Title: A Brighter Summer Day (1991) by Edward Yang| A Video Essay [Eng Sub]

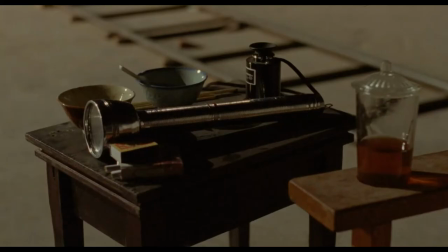When Xiaosi returns the flashlight, he is also giving up the light inside him.
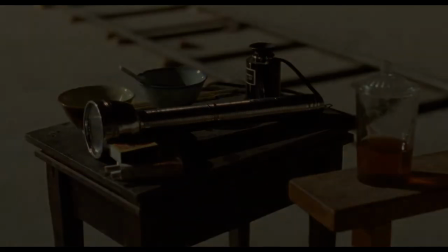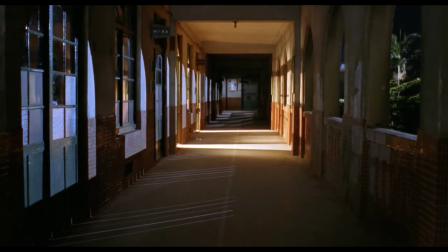Throughout the film, we also see Xiaosi turning the light switch on and off.
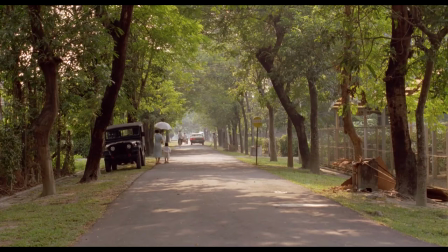This symbolizes that he is swinging between light and darkness. As we can see, the film starts in the day and ends at night.
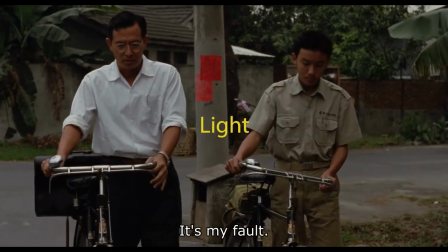The transformation of Xiaozi's father is also shown through the contrast between light and darkness.
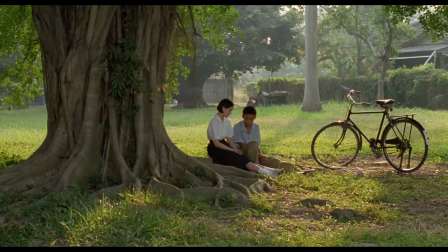Other than light, color is also a very important part of the film.
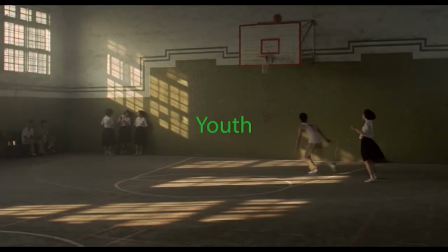Green symbolizes youth and happiness.
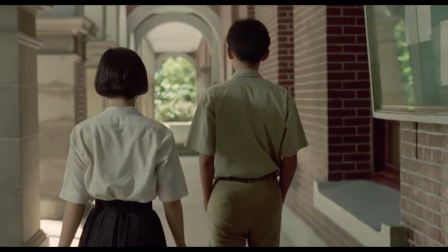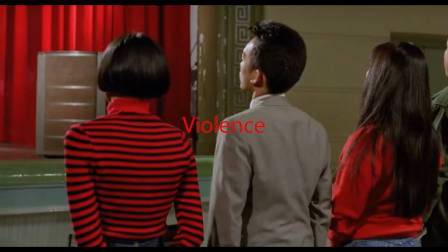Red foreshadows violet and
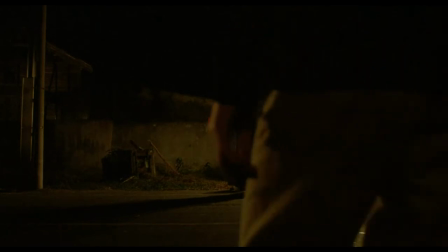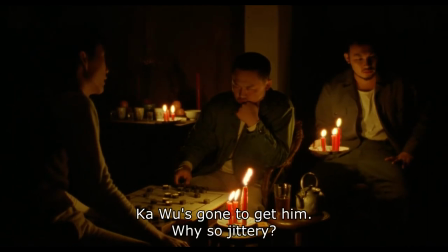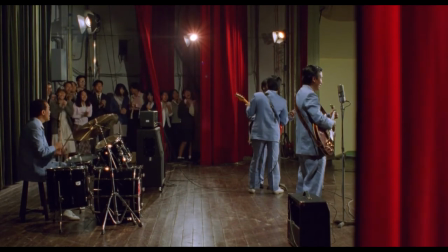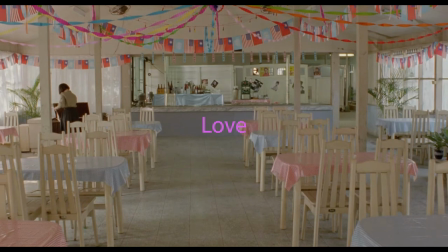pink represents love.
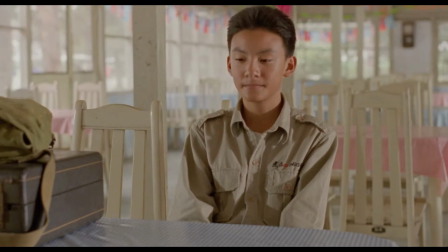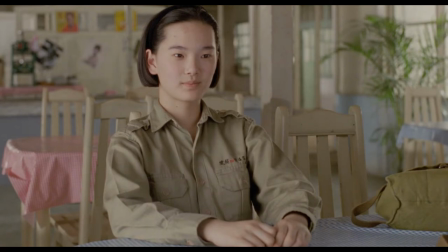and his silver turned to blue.
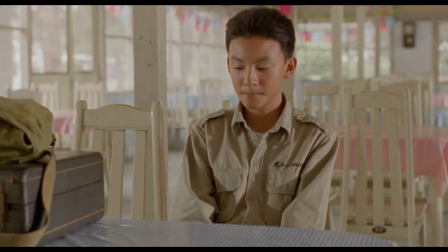Like him I am doubtful that your love is true.
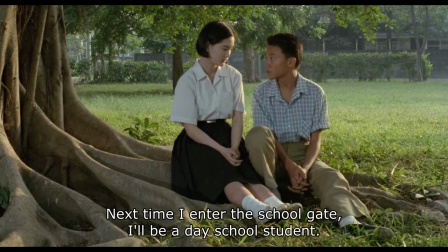Near Brighter Summer Day, Edward Yang is a master of the iceberg series.
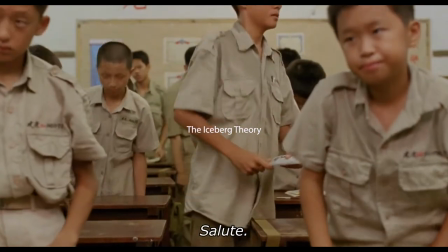Although the film spends four hours showing us the life of a teenager,
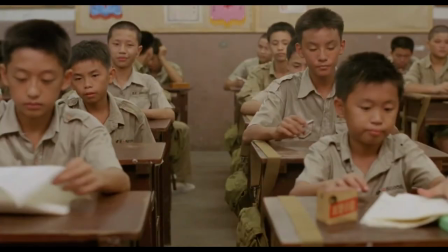what Yang is really commenting on is the suppression under martial law in Taiwan in the 60s.
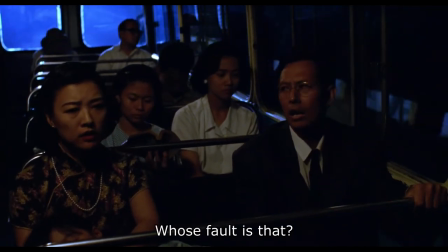When Xiaozhi's parents are talking about their flight to Taiwan, we see a row of tank passing the bus.
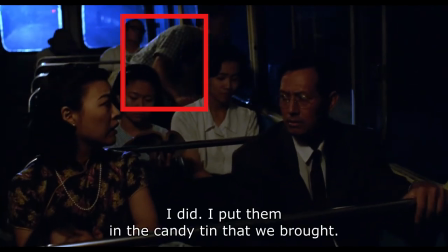Notice how a man gets close to the window and look outside. In the next shot, we see the tanks.
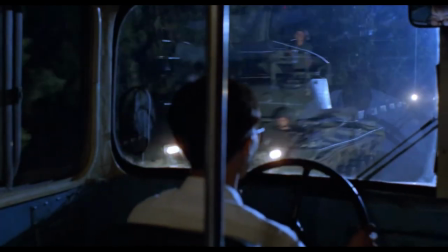This shot is very meaningful because it gives us a glimpse of the big historical background on some of the trip.
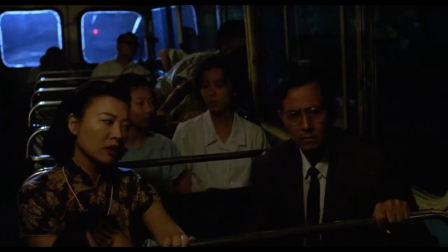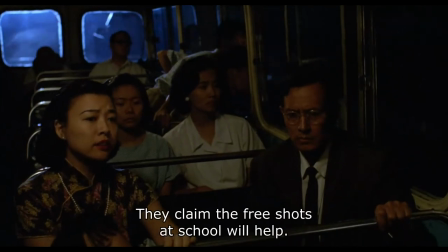It is not the only time that we see tanks in the film.
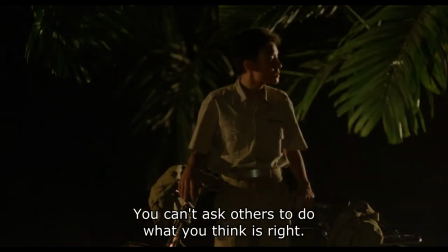Two and a half hours later, the tanks show up again, and when Xiaoming and Xiaosei are having an argument,
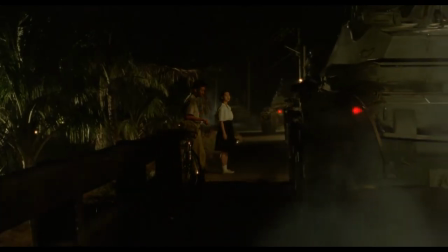both times the tanks are there to foreshadow some kind of conflict that is about to come.
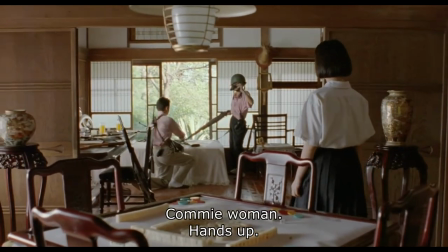Similarly, the American equipment CAT and airplane use,
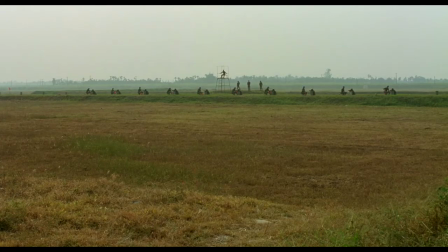the target practice on the shooting range,
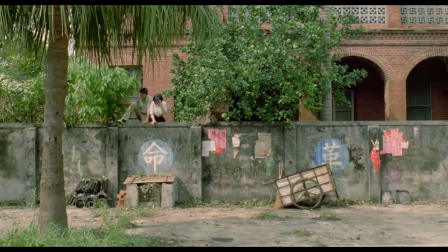and the word revolution on the wall all gives us a glimpse of the historical background of the film.
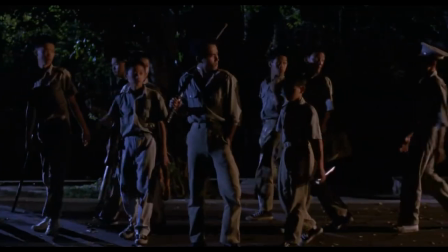Another important topic that is being discussed in the film is the conflict between Ben Shengren, people who grew up in Taiwan,
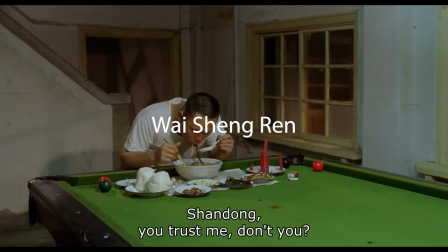and Wai Shengren, mainlanders who fled to Taiwan with the Nationalist Party.
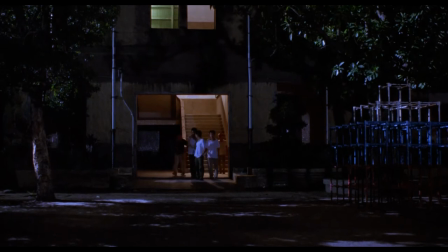This conflict in the film is being represented as the conflict between 217 gang and little park boys.
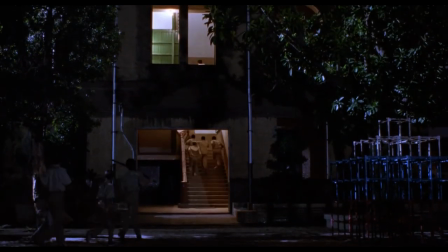We can tell the character's identity based on the dialect they use.
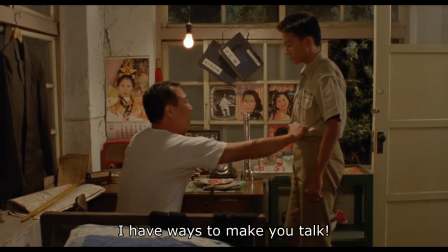In this scene, the watchman is speaking Shandong dialect.
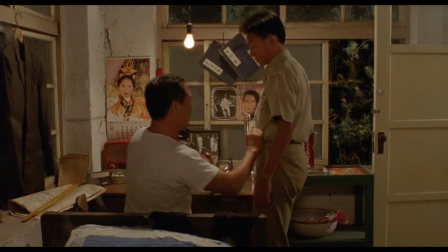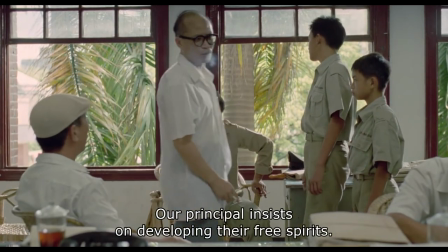Notice how the principal is speaking with a southern accent.
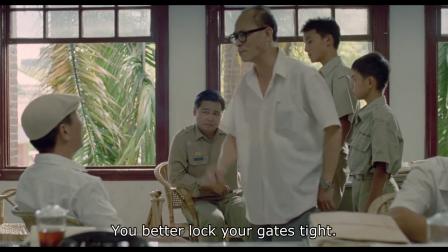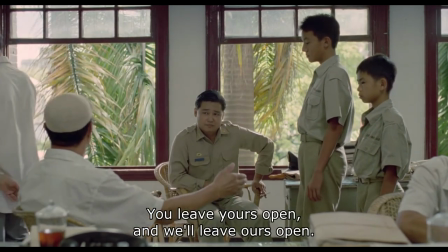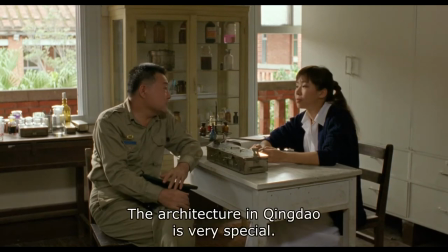and the guard in this scene is speaking with the northern part